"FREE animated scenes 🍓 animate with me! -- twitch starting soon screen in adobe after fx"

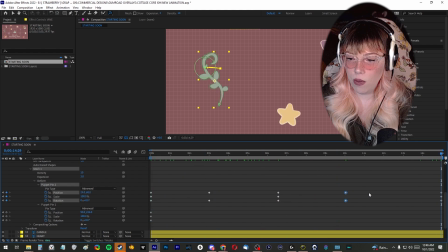And then we're going to get that base position for the very end, and I'm going to move these around a little bit so that they're spaced out a little more evenly. I like to eyeball things a lot of times in After Effects. You could be a lot more technical and mathematical, and this is the perfect halfway point, but eyeballing it works just fine for me, so that's what we're doing.
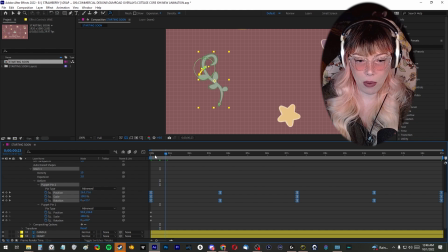I'm going to easy ease these keyframe points. I just don't want it to come to a resting point here.
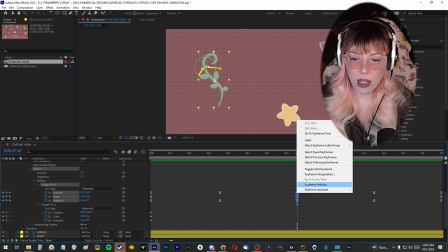So I'm going to select these keyframes, right click, and go to keyframe interpolation and change it to the auto Bezier.
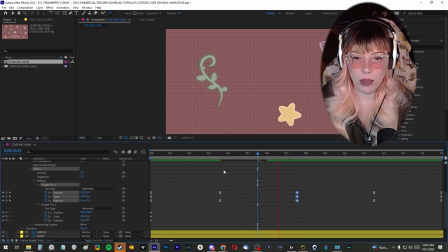So it's the circle shape. So it swings right on through here. It doesn't come to a resting point. It just goes right on through.
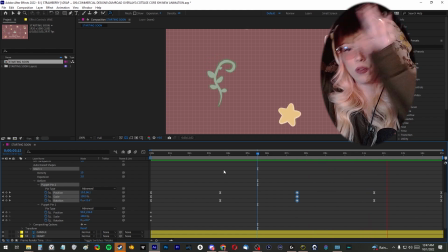That way it comes back up to its tallest form before it curls back in over here.
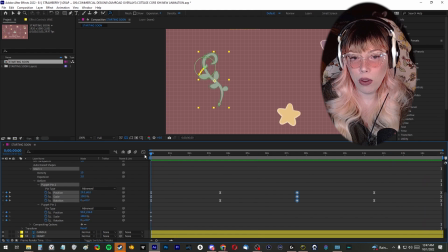I might actually go ahead and change both of these to an auto Bezier as well,
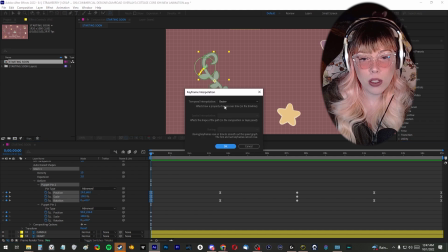the 0 frame and the final frame, so it doesn't come to a stopping point there either.
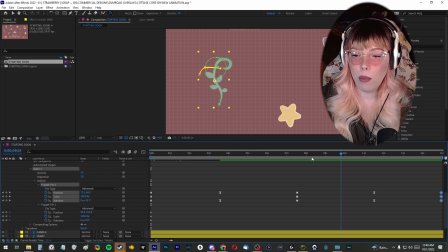So we're going to do auto Bezier. I'm going to watch it from the midpoint. See, it's curling over into the second animation, and then it's going to swing back to its tallest point and just swing on through.
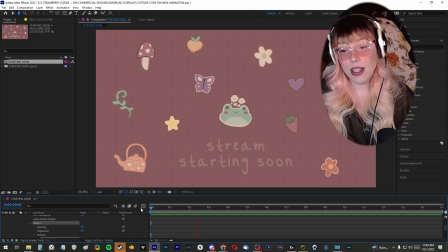To be honest, I think this is pretty cute.
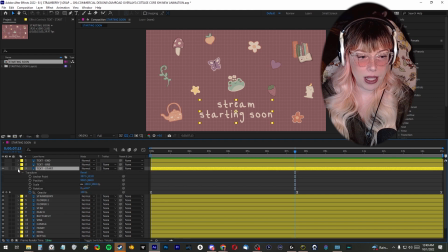So the last thing to do, and this one's pretty easy, I'm going to open up my text one, copy all of the animations in here by, it's only opacity. So I'm going to select opacity so that all keyframes are selected. I'm going to hit Control C to copy.
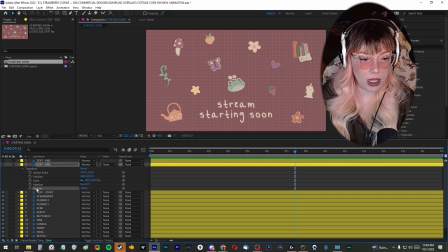I'm going to drop down our text be right back. I'm going to drop down the transform, click on the opacity, make sure my little toolbar over here is set to the first frame, 0 seconds, hit Control V to paste those keyframes, minimize this,
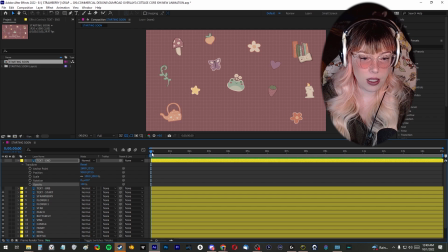open my third text option, open the transform, click on opacity, double check them on 0 seconds, press Control V to paste those keyframes.
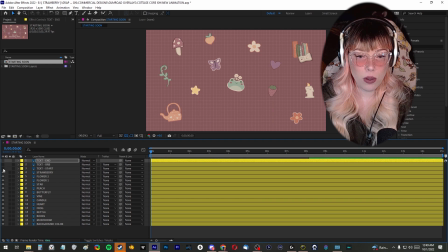Now I'm going to turn off the visibility of starting soon. I'm going to turn on the visibility of be right back. I'm going to fast forward into the middle. So it looks pretty good. And another thing is I kind of want the text to wiggle.
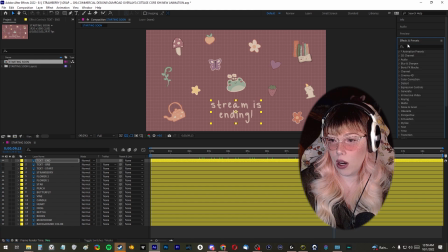I'm really into this wave effect lately. So I'm going to come over into my effects and presets bar, which if you don't see that on your sidebar, drop down your window and click on effects and presets. It's Control 5 if you're a keyboard shortcut person. And I'm going to search for wave. And under distort, there's one called wave warp.
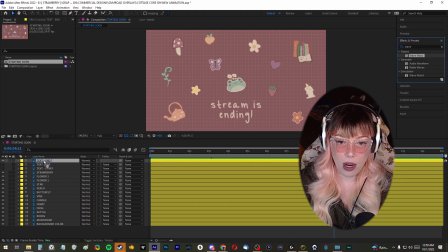So I'm going to click and drag that into my layer that I want to add this onto. That's obviously not what I want it to look like.
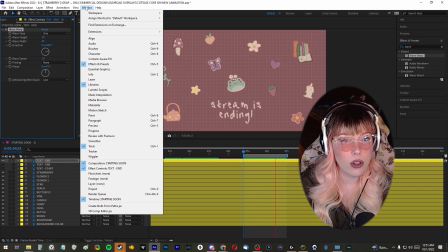So I'm going to come up into the wave warp settings in the effect controls, which again, drop down your Windows toolbar and click on effect controls if you're not already seeing it.
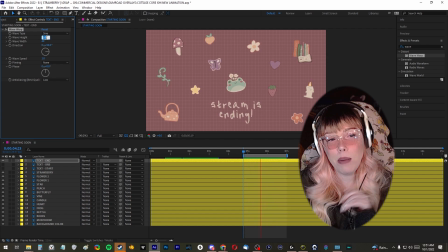So I'm going to change my wave height. I'm going to keep it at 10 for now, but what I really want to change is that wave width. I'm going to change this to about 200. And now it's a much gentler wiggle, but it's moving way too fast.
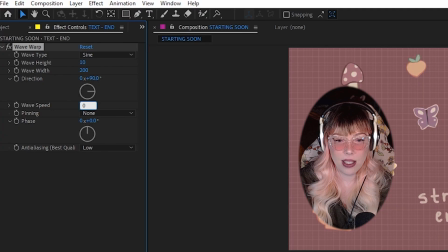So I'm going to slow the wave speed down to like 0.4. That's a much gentler wiggle.
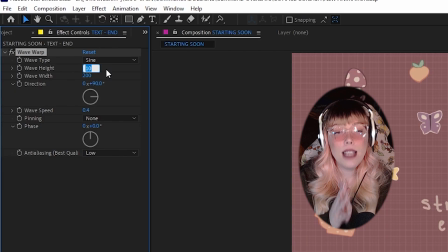It matches the speed of the rest of everything's rotation. 10 might be a little too high for the wave height, so I'm going to drop this down to about 6.
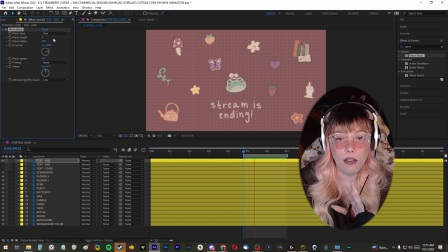I still want there to be a pretty visible effect on the text. Overall, that looks pretty good. So what I want to double check with at the very end, I'm just going to drag this to the last like 5% of the animation and play it from here. Well, since the text is invisible, actually it's perfect.
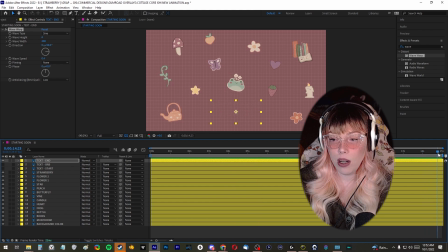If the text didn't go 0 transparency, what I was looking for there is I wanted to make sure that the wave warp wasn't clipping or showing that it was obviously looping, but it's actually a nice workaround that the text goes transparent. We don't even have to worry about that. So now we've got like a nice little gentle wiggle on the text. There's a little bit more dynamic action happening.
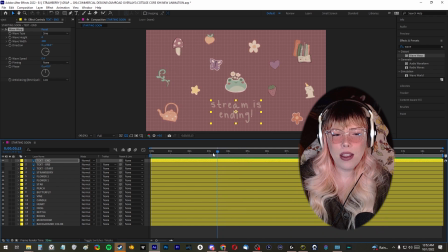It's not just static and stand still. And the last thing I need to do now is just copy that wave warp. So I select it up here in the effect controls, make sure that wave warp is highlighted, press Control C to copy it, turn on the visibility for text be right back, turn off the visibility for end,
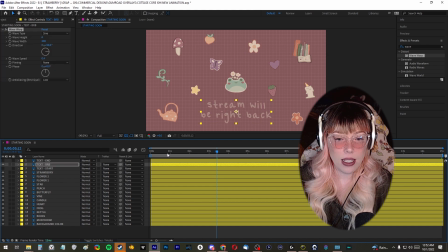press Control V while I have text be right back selected, press spacebar to make sure it copied properly, and it did. And I think this is my second time animating this. It looks better today than it did last night though, to be fair.
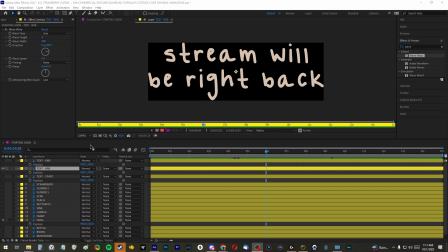Hi, it's me again. I don't feel like turning my camera back on and all the lights back on, but I noticed when I was exporting and previewing this that the way that I have the wave warp set up,
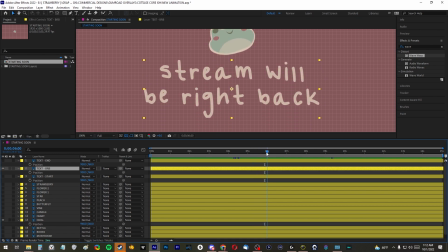if you look at that G at the bottom right here, because of the dimensions of the original image, it also happens up at the top with the T. If you watch right there, the T gets cut off because it's hitting the top dimension of the actual image.
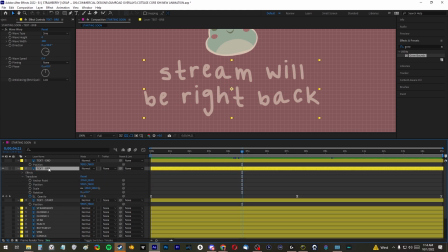So the way that I'm going to fix that is I'm going to select the layer that's being cut off by that wave warp.